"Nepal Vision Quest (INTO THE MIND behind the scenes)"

Which is all very heavy and like intense and godlike. And then by the end of the movie, he's climbing onto his roof to like look outside.
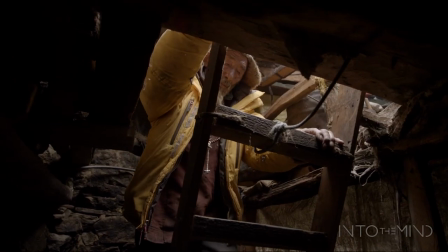9:03 What we're realizing is that Karma is actually just this old man. He's a human just like you and me.
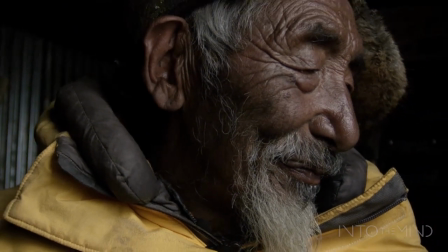9:08 Yeah, the photos at the end just show that Karma Tsering's able to look back on his life.
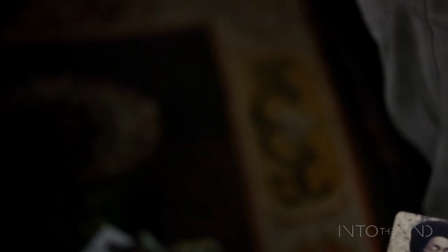9:14 He's looking back on a life in the mountains, which is the ultimate goal for some people.
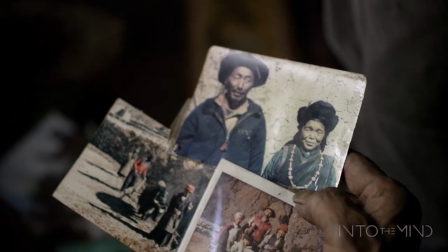9:20 I guess he becomes a lot more human in that last scene. Except he's enlightened.
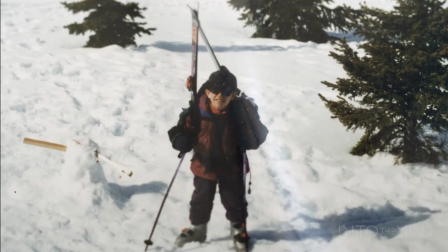9:25 He's lived this beautiful, full life, and that's our goal as well. And someday we could be as cool as Karma Tsering.
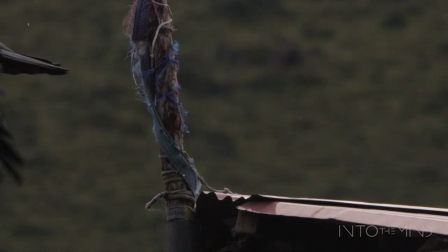9:35 If you've seen our movies, you know that it's not just like pretty pictures or whatever.
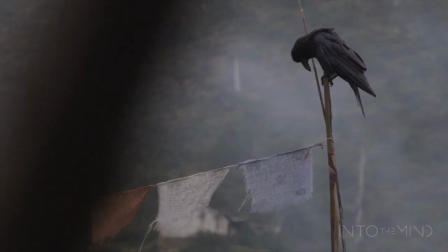9:39 There's symbols, there's like meaning. We hope, that's what we try for. A good easy example that's from Into the Mind is the birds.
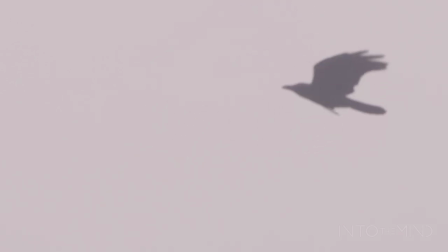9:47 And then of course, the raven is a very powerful bird for people who live and spend a lot of time in the mountains.
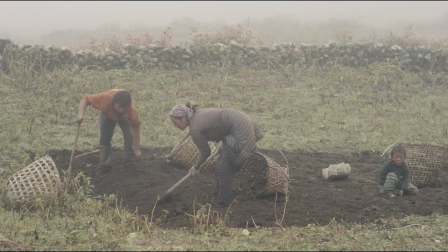9:55 Almost spiritual role, especially those who've lost friends and mentors in the mountains. I had some spiritual moments for sure there, like delirious moments, like gnarly dreams, awesome dreams while I was there.
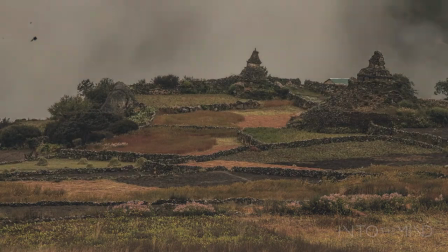10:09 And then some solo hikes while you guys were hunkered down in Karma's lair. I went out and spread some of Sarah's ashes in the mountains. It was an awesome thing to do.
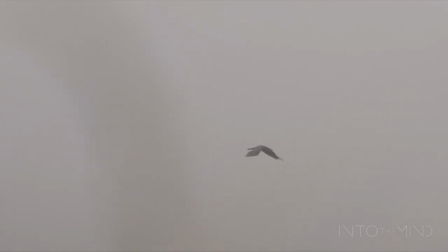10:23 It's pretty common folklore around here, at least in Whistler, that, you know, those are the old shredders of the past, and they're looking over us as we go skiing in the mountains.
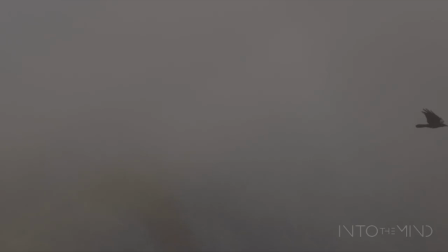The first time that the sun actually came out was when we were higher up.
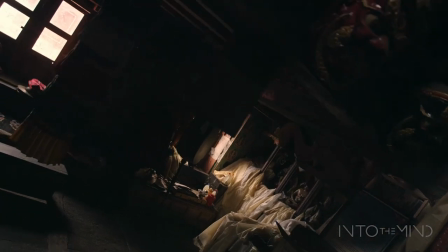10:48 We had set up a puja ceremony in the Pengboche Gompa, which is the oldest monastery in Nepal.
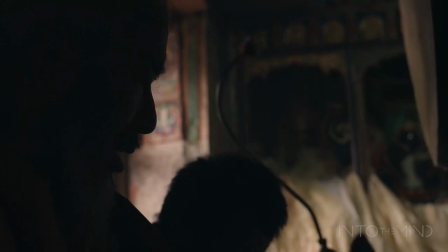10:55 Renan and I went in there, and the Lama was giving us a prayer.
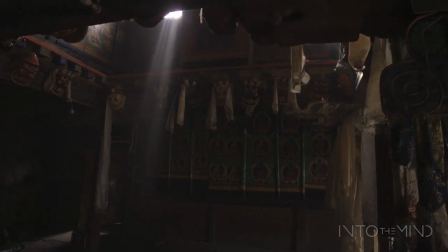11:00 And all of a sudden, we turn around, there is like the most beautiful beam of light I've ever seen in my life, coming down in perfect symmetry into the center of this like magic room.
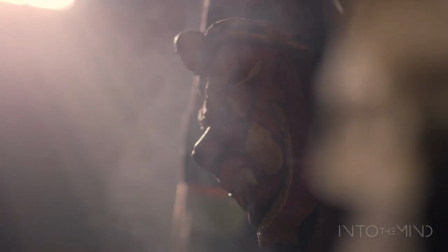11:12 The awnings on the top of the monastery were also blowing in the wind and splintering the light into different beams.
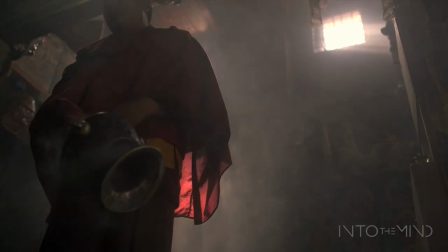11:20 We hadn't seen sun in like 2 weeks. It's just the most amazing display of natural light.
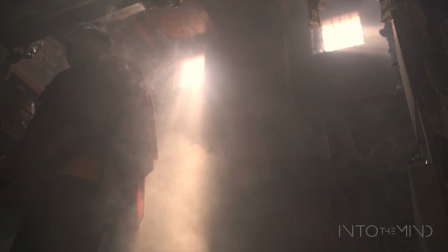11:25 Almost looks fake. It was like FOMOS like never before. We just like basically somersaulted across the room.
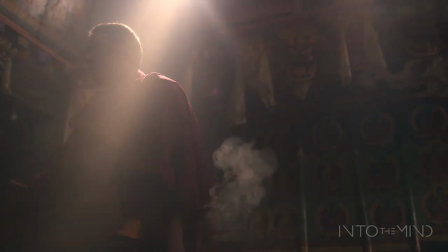11:34 Usually with FOMOS, as soon as you get your camera in focus, like the light beam just disappears and it's gone.
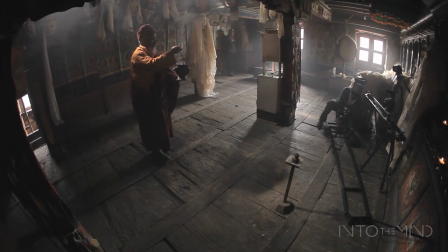But it wasn't until we got back to the edit bay that we realized the sort of potential narrative of these shots.
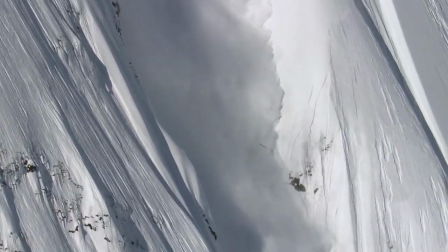11:55 Our protagonist goes through a very tough time and suffers an incredibly bad accident. I remember like sitting there editing and being like, okay, now I'm gonna make like the death segment.
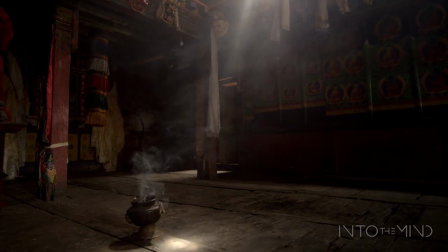12:10 To me, the urn, the smoking urn, represents the spirit of the protagonist.
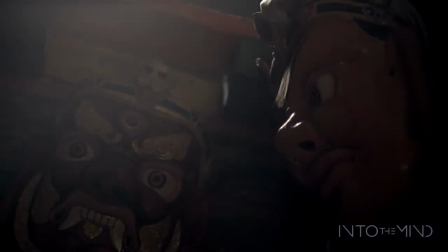12:14 Sitting in the light, the monks are the messengers, basically, that'll carry him,
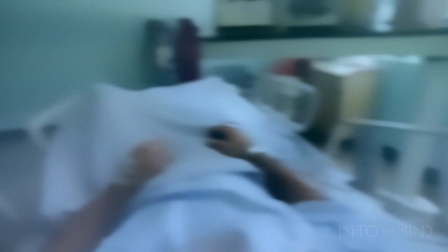12:21 and the masks are kind of judging and deciding what they're gonna do about it, because he's really, really close to death.
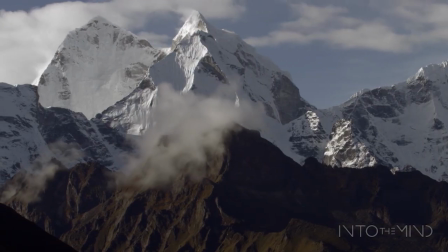12:29 And in the end, the monks decide to rekindle the fire, you know?
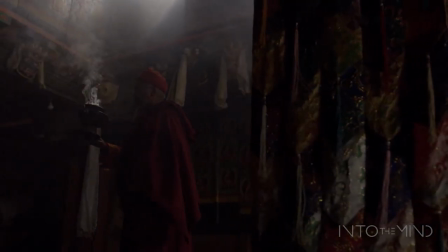12:34 So fire in our film's a big symbol.
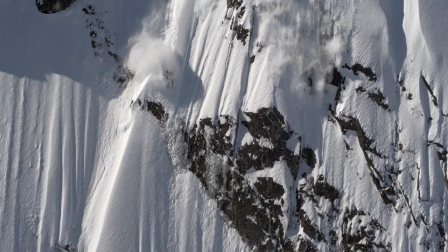12:36 It happens when you're really raging, when you're living life to the fullest, like skiing in Bella Coola, suffering really hard when you're climbing in Bolivia.
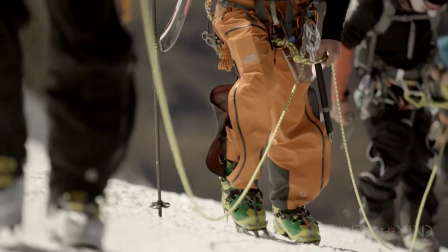12:45 That means your energy is there, and like, it's almost a philosophy of why humans have to suffer, this segment.
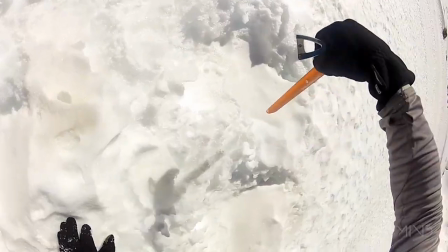12:53 The urn starts to get rekindled, the fire starts to get rebuilt.